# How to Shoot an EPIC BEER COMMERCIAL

Hello guys, welcome back to the channel. I'm Bart on Excel with another video and today I'm going to show you how you can shoot a beer commercial that looks like this.
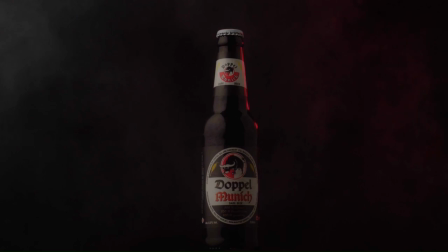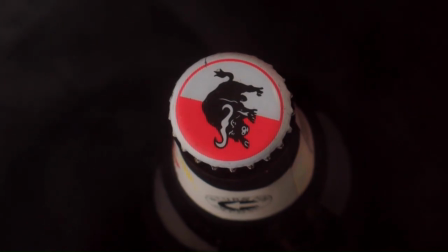So today we're shooting Dopeo Munich. It's a beer made by Castel. Just for disclaimer purposes, Castel didn't pay us. We're just shooting this for fun. So let me take you through the lighting setup. So this is our key light,
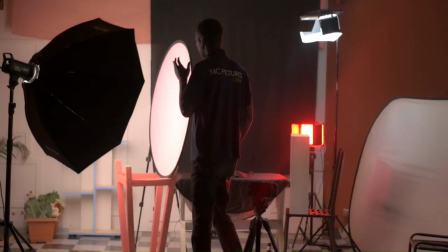(0:41)
which is the SA-100D which has been placed in a softbox and it has been double diffused using this diffuser which you can find in your five-in-one reflector.
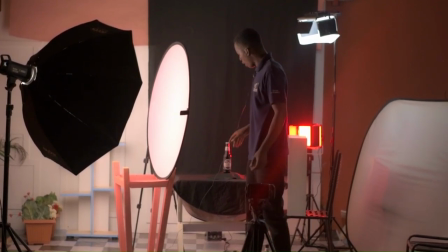(0:49)
We're doing this because at first when we were filming without this diffuser we were getting a softbox cast on our bottle which was not good.
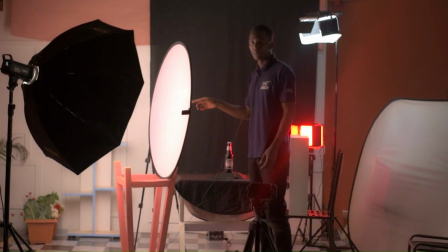(0:58)
So we went for the lounge diffuser because it is giving us a nice highlight on this bottle.
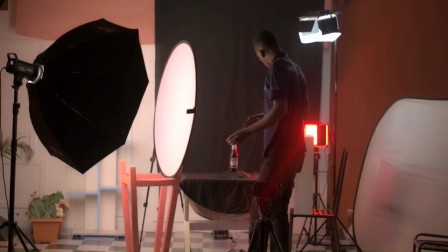(1:05)
So this is the key light. After that we have this white board.
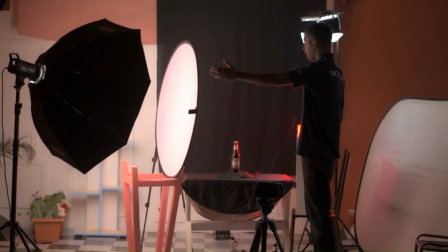(1:10)
This board is just bouncing the light which is coming from the key light so it is just helping us to feel the shadows which are on this side.
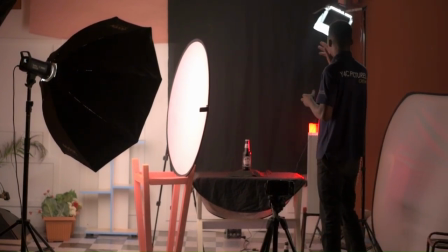(1:22)
After that we have this light which is acting as our top light.
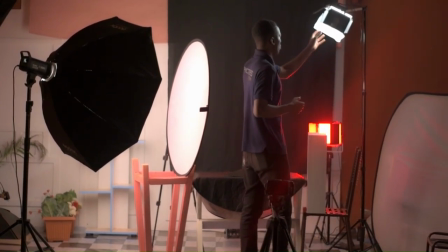(1:26)
As you can see this light has been diffused using a sheet, a white sheet.
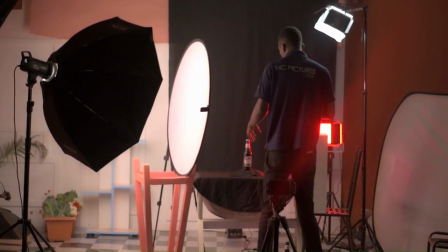(1:32)
So this is also helping us to get soft light on top of our board. Then after that we have
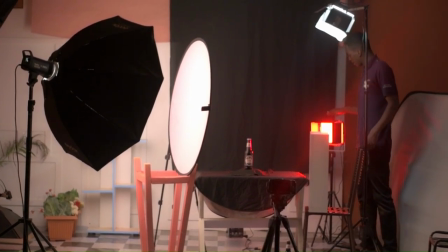(1:40)
we have this light which is acting as an edge light or we can say a limb light you can see that this
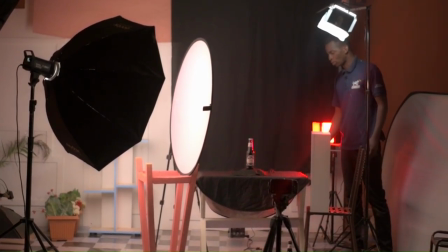(1:48)
light is just separating the bottle from the black background so this is the light which is coming
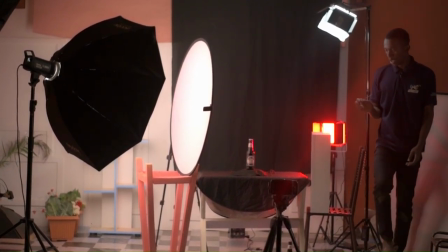(1:55)
in that direction so actually this is our whole lighting setup
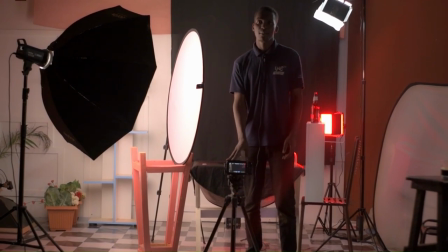(2:01)
so today we are using the black magic pocket cinema camera 4k with a 35mm f1.4 which is equivalent to a 70mm on a full flame.
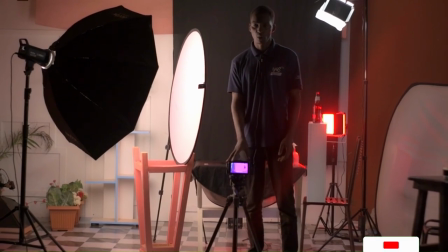(2:11)
These shots will be shot in 60 frames per second because they will be shot down in post-production.
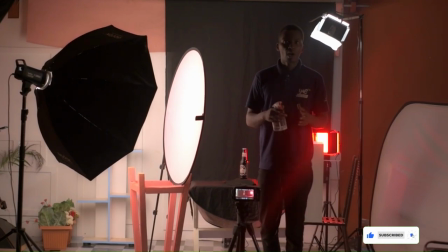(2:17)
So we are starting with our instability shot.
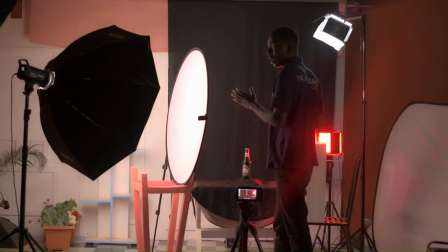(2:20)
So on this shot we will show the whole bottle as wide as it is then we'll have smoke coming behind the bottle.
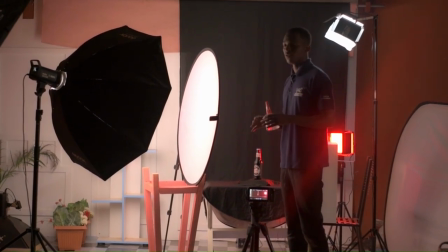(2:27)
So we're adding smoke because of the blend of this beer.
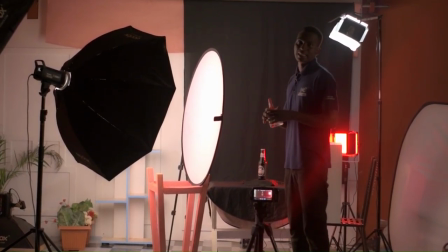(2:32)
This beer is blended as a dark beer and also it is blended as a strong beer so most of the images you see online are dark images so
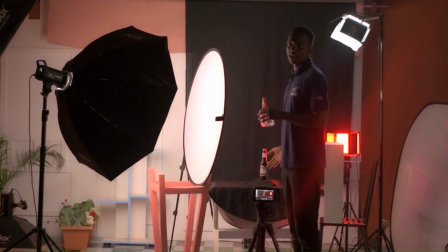(2:41)
we just want to add smoke to the shot just to add depth and also to emphasize on the blending of this beer so we'll do
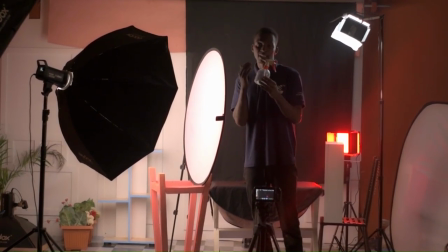(2:50)
that then we have a splaying bottle in this bottle we have glycerin and water we're
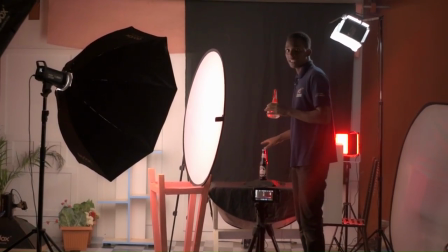(2:55)
doing this because our bottle is dry but we want the
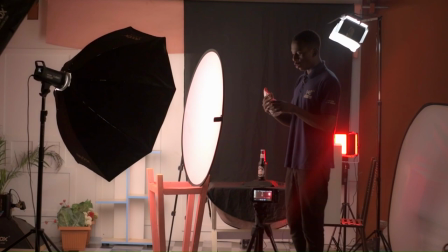(2:59)
viewer to see the bottle as it was coming fresh from the fridge so we're using glycerin and water because of its thickness it's different when we're using water because once you use water water will just
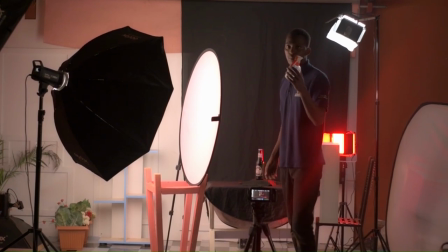(3:12)
will just drop easily but this one will stay a little bit longer before it actually goes down so we're using this mixture water and glycerin so our bottle has been placed on a tending table i'll just show you this is our turning table so
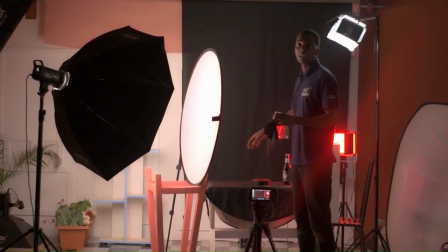(3:28)
as the smoke will be coming out the turning table will be rotating the the bottle then we have this
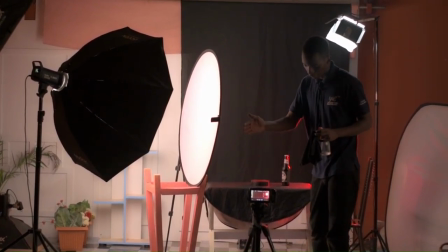(3:36)
camera which is on our tripod we're not using anything like a gimbal or a slider we just have it on a tripod so this is the tripod then we just get the shot so
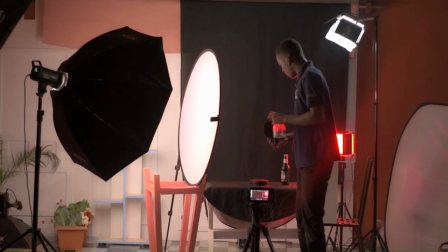(3:44)
the shot will be the smoke coming out then this turning table will be rotating but we didn't want the turning table to to be seen in the video so we're adding this black sheet on top of the tending table so we will do that so at this tending table we'll be loading the
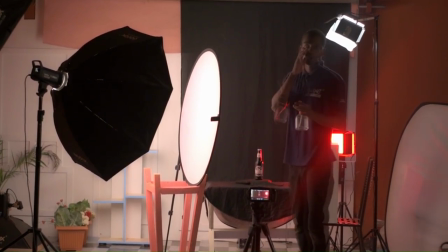(3:58)
smoke will be coming out and then we're going to get the shot so that is our first shot so let's show you that so